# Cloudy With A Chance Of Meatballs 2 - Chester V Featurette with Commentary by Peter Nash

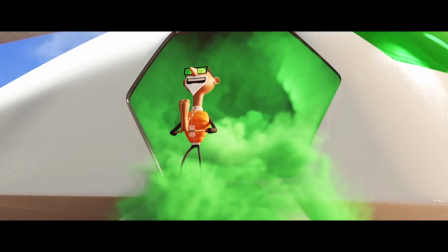0:16 Greetings, friends, and namaste. Wow, is that Chester V?
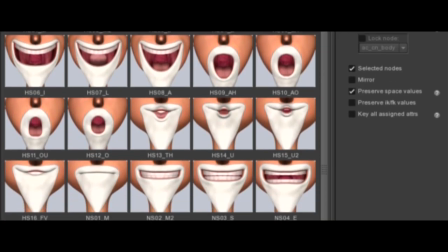0:22 Pustache!
In Cloud with a Chance of Meatballs 2, the animation team had the challenge of defining one of the most conceptual characters in Sony Pictures Animation and Imageworks history,
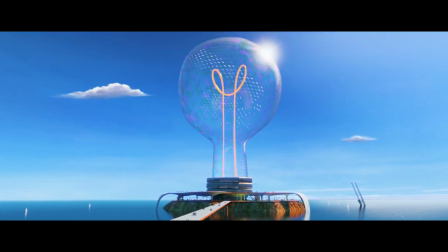0:32 with Flint's childhood idol, Chester V. Chester is the CEO of LiveCore, the most innovative cutting-edge technology company imaginable.
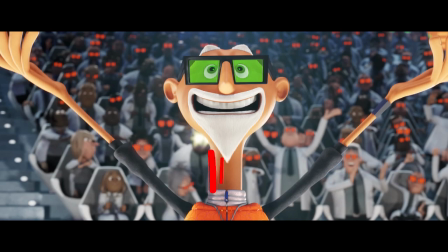0:41 He embodies his role so entirely that his body and head are literally the shape of his logo and motif for Livecore, a light bulb.
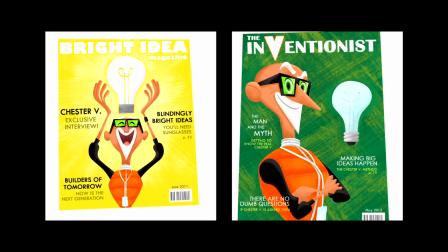0:51 Chester's well-devised public image is one of a touchy-feely New Age guru. He works hard to come across as a warm, approachable, yet enigmatic leader.
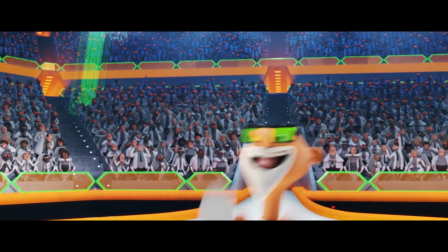1:00 Being brilliant, he knows that the easiest way to get people to follow him is to win over their hearts and minds, to manipulate them.
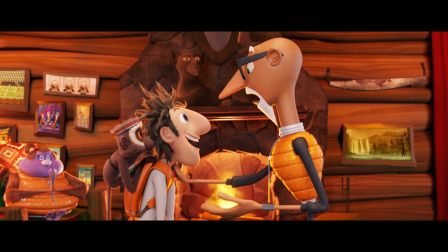1:07 But are you sure you want to take this on alone? Yes! Wait, did you say alone?
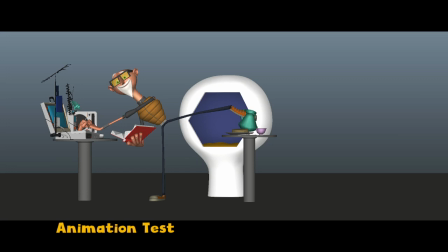1:12 Alone it is, then.
To portray all this, we felt that he should have the ability to think on multiple levels.
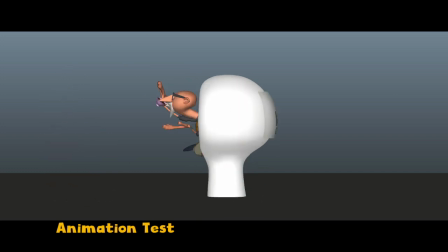1:17 As the ultimate multitasker, every time he is speaking to someone, he is simultaneously devising a performance with the intended goal of maximum impact.
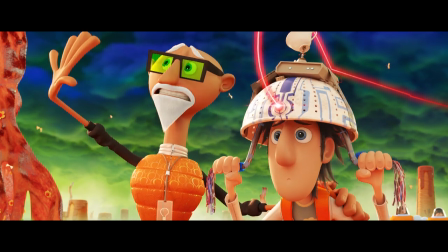1:26 Live up to your full potential, or walk away and let the food monsters destroy Lady Liberty.
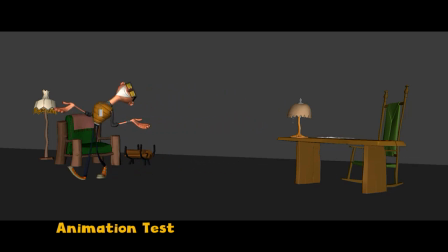1:34 To exaggerate this, we gave him dancer-like control and the ability to impossibly isolate any part of his body in space at any time.
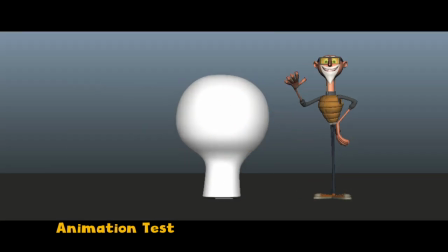1:42 We made his movements elegant and precise with a flourishy finish and rarely a sudden snappy motion.
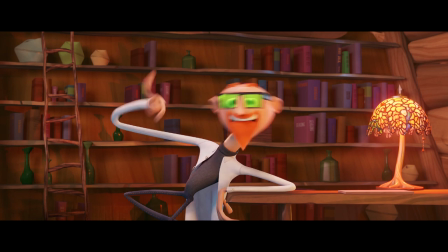1:48 One movement would anticipate another as Chester would effortlessly lead your eye with fluid, rhythmic, mesmerizing motion.
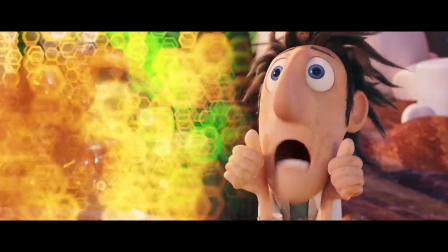1:56 It's lonely at the top, so Chester devised holograms of himself that are programmed to hold a conversation.
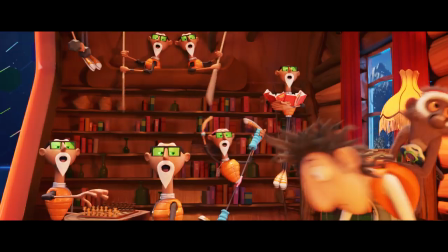2:03 He often held meetings with his make-believe staff in his rustic warm office which stood apart in stark contrast to the clinical design of the LIVCOR lobby.
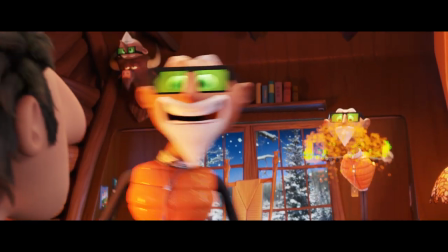2:12 My holograms and I were having an urgent brainstorming session.
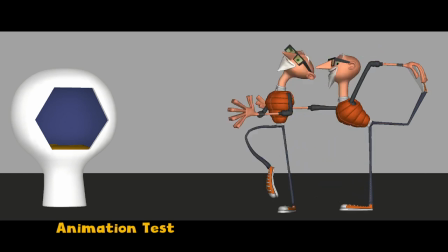2:17 To accent his scientific qualities, we made his posing very geometric and mathematical,
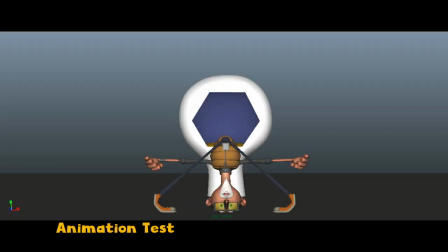2:22 always standing very upright with his limbs either at perfect 90 or 45 degree angles as much as possible.
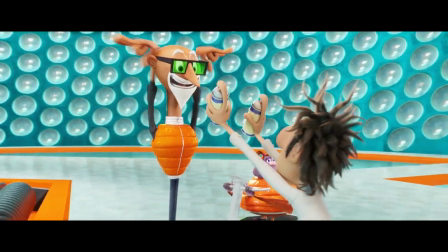2:29 We needed him to have a wide range of motion, so walking the line between this and his rigid posing was always a challenge.
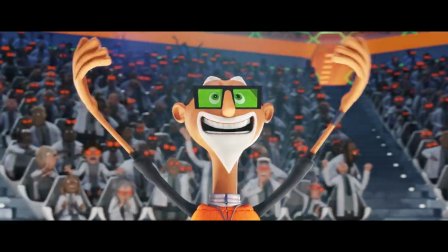2:36 Occasionally, for extra punch, we would lock him to the camera space, giving the effect of Chester having total control over his world.
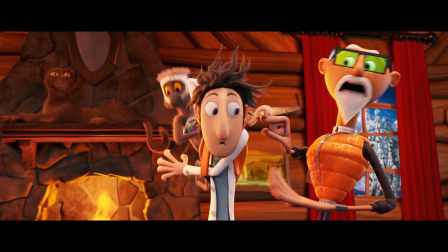2:46 Flint definitely has his hands full if he wants to impress his childhood hero, Chester V. Your lab vest looks even cooler in person!
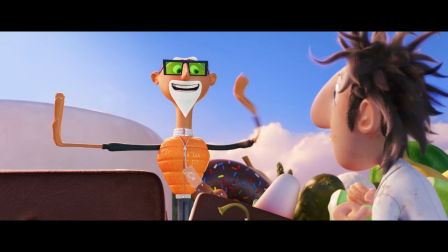2:53 Thank you. The lack of sleeves frees up my arms to do this. Whoa!